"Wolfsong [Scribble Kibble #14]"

It seems like most of the really good animations on the internet are made as student films in college. Wolfsong is one of those animated films. Toniko Pantoja says it took 1 semester to write the story and 1 semester to produce the animation, so about 7 months in total for him to animate this 4-minute cartoon by himself.
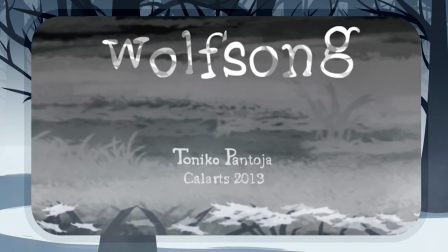Let's watch it. Oh, come on, I've already seen this. Why am I tearing up again? Ugh, I've been turning into a softie as I get older. Immediately, the thing that gets my attention is the line work.
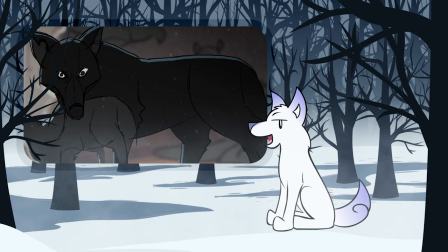It's very rough. This is a feature in all of Toniko's films.
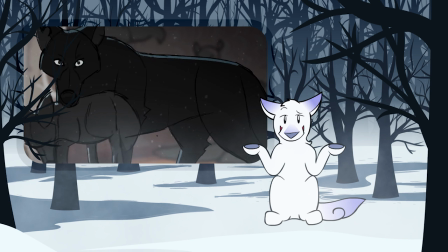I honestly can't tell if the lines are digital or drawn on paper because they're so scratchy and there's filters on top of the animation that make it hard to tell.
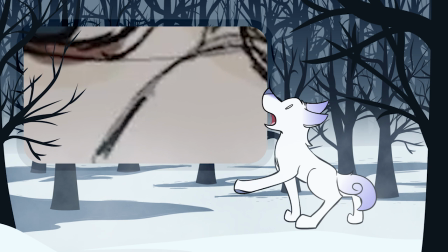I really don't know. This sure doesn't look digital to me, unless it's a Photoshop brush or something. Toniko's used graphite pencil on paper, Photoshop, Flash, and After Effects. It could be any or all of that mixed together.
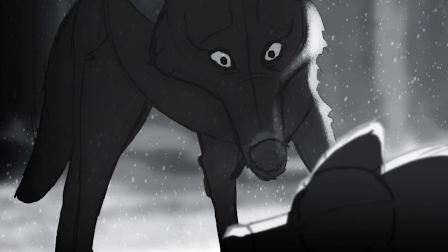Take your pick. On close-up shots, you can see leftover line artifacts flickering around the character.
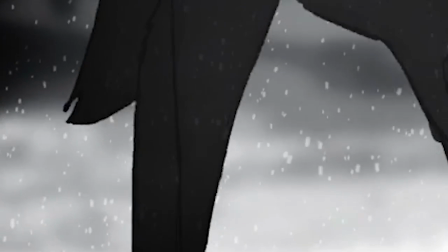It seems to be what Toniko does is draw the keyframes, the most important poses of the character's movement, and then erase most of the unneeded stuff. But some of it gets left behind.
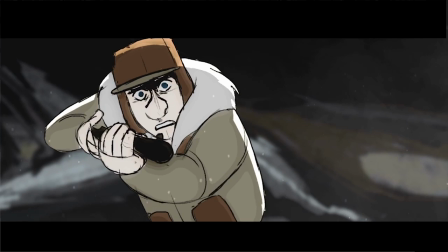Especially in instances where the construction lines are there, you can see the crosshatch on the face, which artists put there to know where the center of the head is.
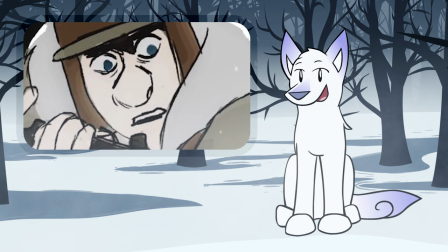Helps you position the eyes, nose, and the mouth properly. Having these scratchy, rough lines is a pretty cool stylistic choice. It really makes the animation feel alive, and it lets the animator focus on making lots of drawings instead of only a few perfect ones. Remember, more drawings means more movement and smoother animation. Smoother. Sometimes the line artifacts are obviously on purpose, like here.
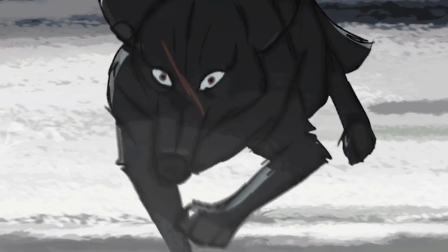The floating lines are there to create an illusion of motion, and in this case, impact from the bullet, like the bullet is tearing hairs off the wolf.
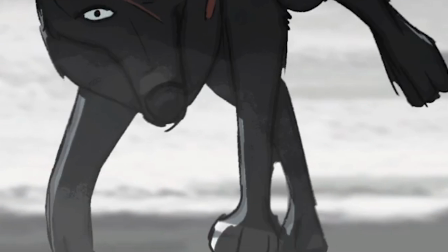You can also see the roughness in the digital coloring.
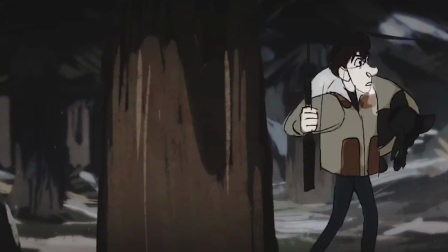Notice the flickering of the subtle top shadow on the hat here, and how the lighting here is simply a semi-transparent smudge on a new layer above the character.
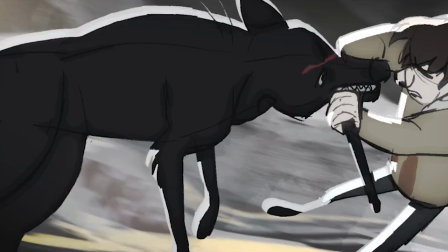Throughout the animation, Toniko goes back and forth between using a hard shadow with no blending, and putting a textured brush on top of the hard shadow to blend the colors.
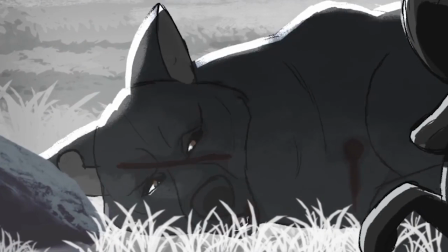You can see that really well with the white lighting near the end, in which case the white texture brush is on top of the line art instead of underneath it. I mentioned filters, and there seems to be really only one filter that Toniko uses in lots of different ways throughout the animation,
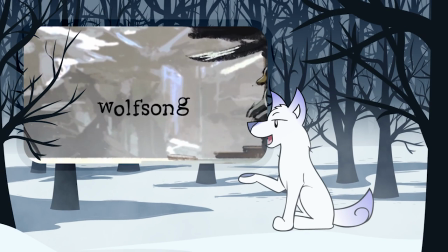and it's this rolling mist effect here.
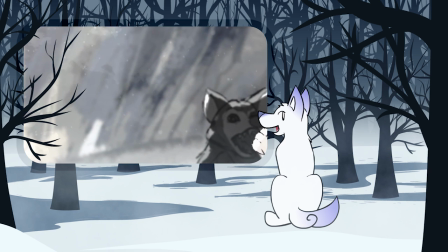It's there in almost every shot, secretly adding texture, shading, and movement to the background, if not the characters themselves.
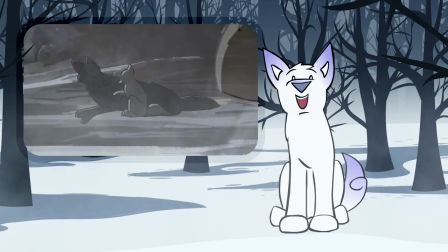This filter would have been made in After Effects. Unlike Toniko's other animations, the color palette on this one is very limited and drab. It goes right along with the depressing mood. But you know, the story in Wolfsong is the weakest and most generic of his student films.
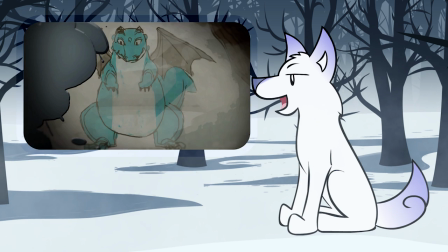Compare it to Serenade to Miette, Crayon Dragon, or Tiny Nomad, and you'll see what I mean. In the end, Wolfsong is just a sad story, and there's not a whole lot more to it than that.
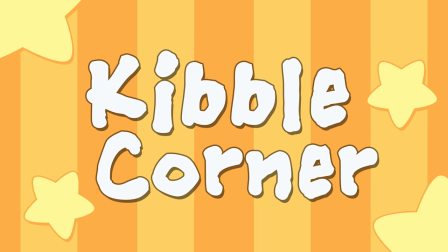Let's see what I've got in my mailbox. Oh my gosh, this is adorable.
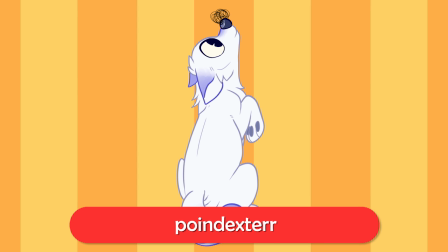And I bet Poindexter drew that scribble a couple of times to get it to look just right.
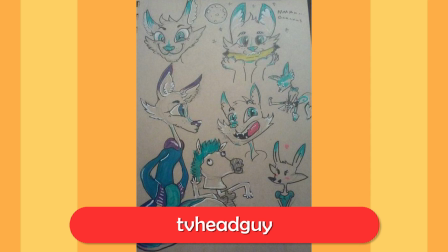I can't get over the exemplary style of TV Head Guy's traditional art. I love the darker color theory conscious color palette on the tail here.
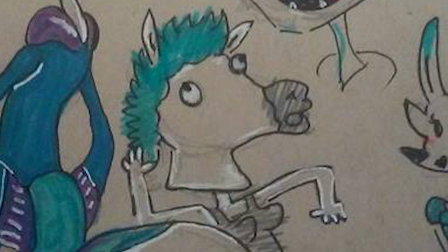But wait a minute, what's this? How did you know what I look like? Have we met before?
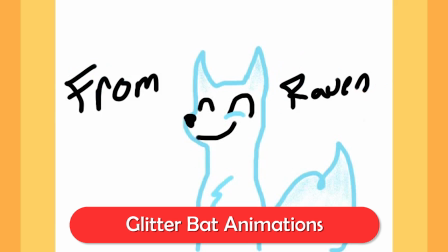And Glitter Bad Animations is going to wrap up the show today with this animation about me finding ice cream.
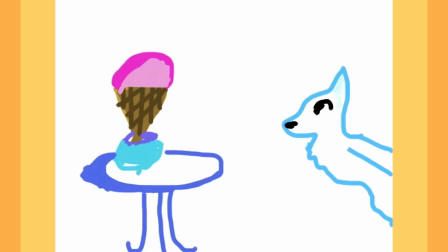Hey, who left their ice cream lying around? You should know better than to leave food out around me.
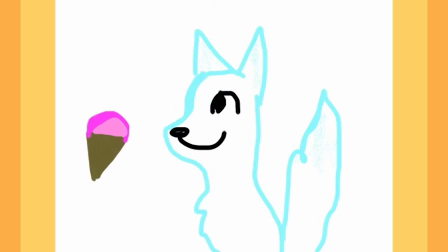Especially ice cream.